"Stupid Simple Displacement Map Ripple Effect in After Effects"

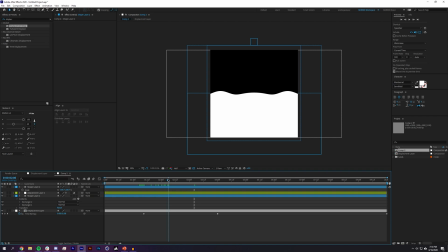oh actually before we do this i want to show you one other tip that like this looks this is super symmetrical and it looks cool and all
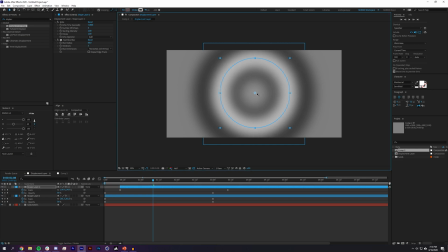but if i just take one of these layers and i like move it just off axis just a little bit you will get a little bit
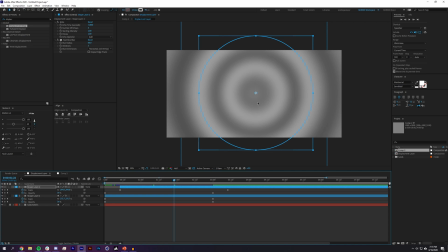more variation like the more you move it obviously the bigger the difference like if i move it all the way up there you could see that it's all crooked now
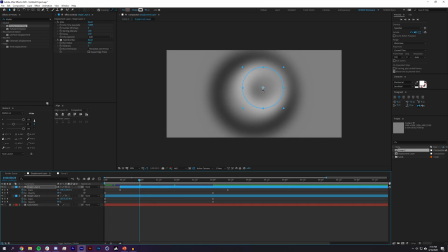but if you want something that looks a little bit different and you could of course you know keyframe this to move it you
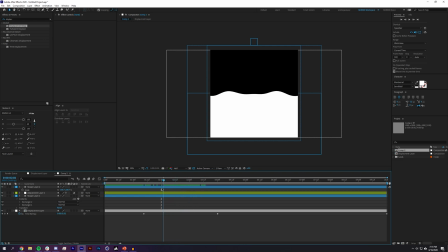can do that and I like when it looks like not quite perfect there's something about perfection that just kind of like your eye spot really quickly okay so now with this ball I'm just gonna hit p on the keyboard the whole thing is pretty much position so when it's about there that's when it hits the water and
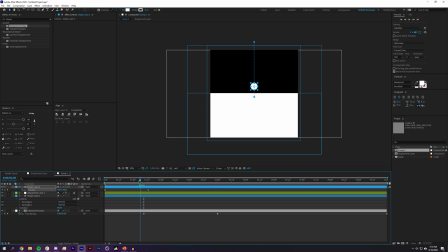then I want it to sink so I want it to kind of be in the water a little bit like obviously when things sink they sink a lot slower than
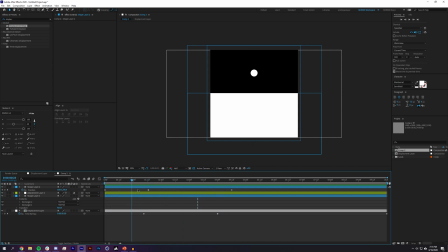when they just fall to the air so I will have that be extended and obviously we'll fix the timing here but I can't see it actually as it's underwater so I'm gonna search for invert in my effects drop it onto the sphere and rename this to circle and rename this to
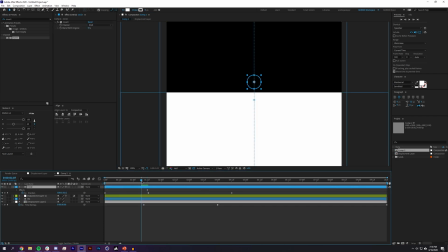background and so when this sphere start just before it touches the water I'm gonna say blend with original 100% and then as it's underwater I'm gonna change this to zero and you could see there that it will kind of sort of transition before your eyes but
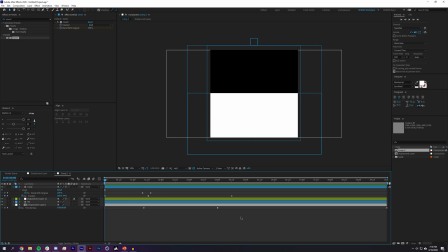this is going like super slow so I'm just gonna grab all of these keyframes and move them over. And I'm going to add some smoothing here to these position keyframes. Okay so here we are on the speed graph and you could double check by just making sure you're on speed. And let's just kind of set an easy ease first and let's see how we want this to look. So I don't want it to like hit the water and stop. So at our kind of center point when it hits the water. I do want some speed value because you know this thing should sink in the water. It won't hit the water and just stop. I'm gonna bring my starting speed up. Really it shouldn't it should kind of hit the water and so
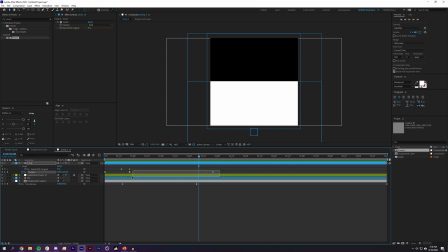I think that looks good. It's just going a little slow so I'm just going to select these keyframes and just kind of pull them up a bit. So obviously you don't you don't want the wave to start before the water or before the ball hits the water. Just changing the speed of the wave.
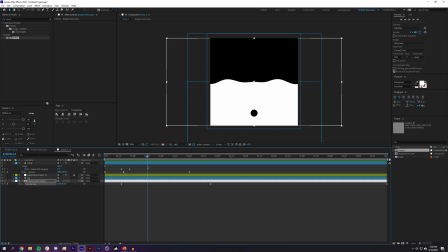The wave does have a kind of a weird characteristic where it sort of appears to speed up over time if you were to keyframe this time even then it sort of has a weird look to it like this is probably the hardest part about using displacement maps custom displacement maps is that it's like not intuitive how to make the motion work so it's so much trial and error and actually trying to recreate it originally it took forever because like sometimes things just work and when you have to recreate it it's like impossible to recreate. And that's kind of the situation that I got into when I was trying to recreate this, even after doing it myself the first time. So it looks like since we moved that, we need to kind of change these values, change when this starts.
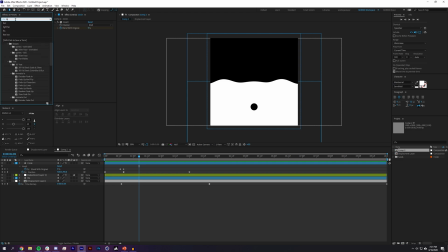One last thing that I did was I added a fast box blur to this circle. So as it hits the water,
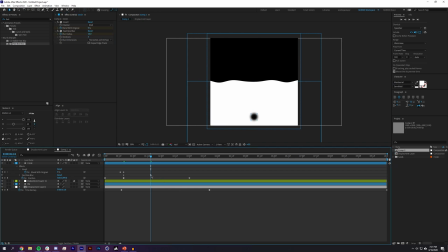it does sort of kind of fade away a bit, not a lot and then also from a transparency perspective t on the keyboard it also should sort of fade away a bit not a hundred percent but just kind of look like it is sinking into water and last thing is I'm going to add motion blur to this because some of the effects that I'm using I think motion blur actually helps a lot. Okay so now that this is all done let's do the whole like flippity doodah thing so this thing loops because right now this would loop but it's not quite as interesting so I'm just going to select all the layers control shift c control shift c by the way I turned all of the lights off my keyboard because it looks really cool when it's all black but that means that I didn't now don't know which keys I'm pressing um so I'm just going to name this I don't know main comp so this is this is how we're going to get away with flipping this so right about here at three seconds this is when this is actually like two and a half seconds this is where we can get away with flipping it. So I'm going to hit R on the keyboard. And I'm going to have this thing flip like over a second and a half.
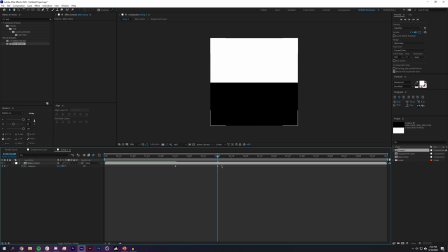So this to 180 and flip. And I'm going to hit Alt N bracket. I'm going to duplicate this layer. Hit U on the keyboard and move it over. Select both of these kind of keyframes. And I will add some smoothing using this motion script by Mount MoGraph. If you want to copy it, that's kind of the graphs that you're looking for. And now I just need to use an invert on this other one. Oh, yikes.
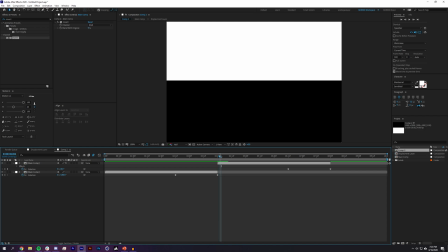Okay. So you can see there that our displacement map appears to be adjusting where our center point is.
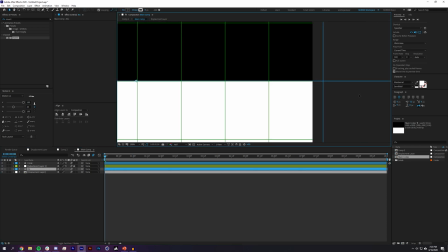Oh, okay. I think it's actually just this layer in general. So I'm just going to drag this down just so it's in the center. That shouldn't affect anything.
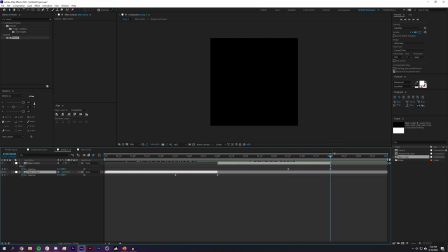Okay. Hit N on the keyboard. And now I'm going to pre-comp these two because there's some stuff that I'm going to do to this that honestly if it's not pre-comped it's kind of a pain.
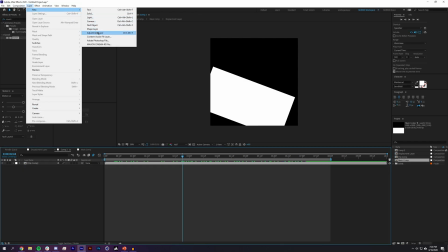I'm going to name that flip comp and I'm going to add a layer new adjustment layer and so I'm going to start kind of adding stuff to this. I'm also going to add a layer new solid make it black and put it down beneath that. Okay so I'm going to need two adjustment layers
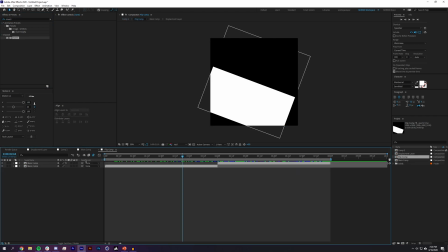the first one oh wait let's go back to flip comp let's make sure that these have motion blur on because i also think
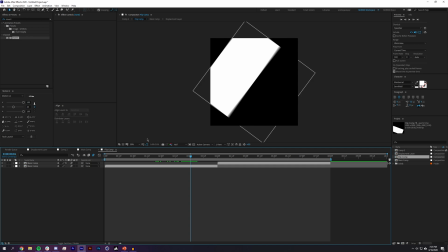that you get some cool artifacts here um in the next kind of piece that makes it kind of a little bit
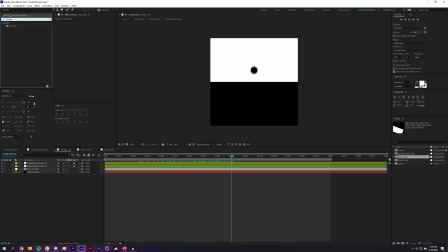more interesting when you have some motion blur so i'm going to add a cc lens that's going to go on my first adjustment layer and i want something kind of like that just set that to negative 200 this value doesn't really matter this kind of get you that CRT look.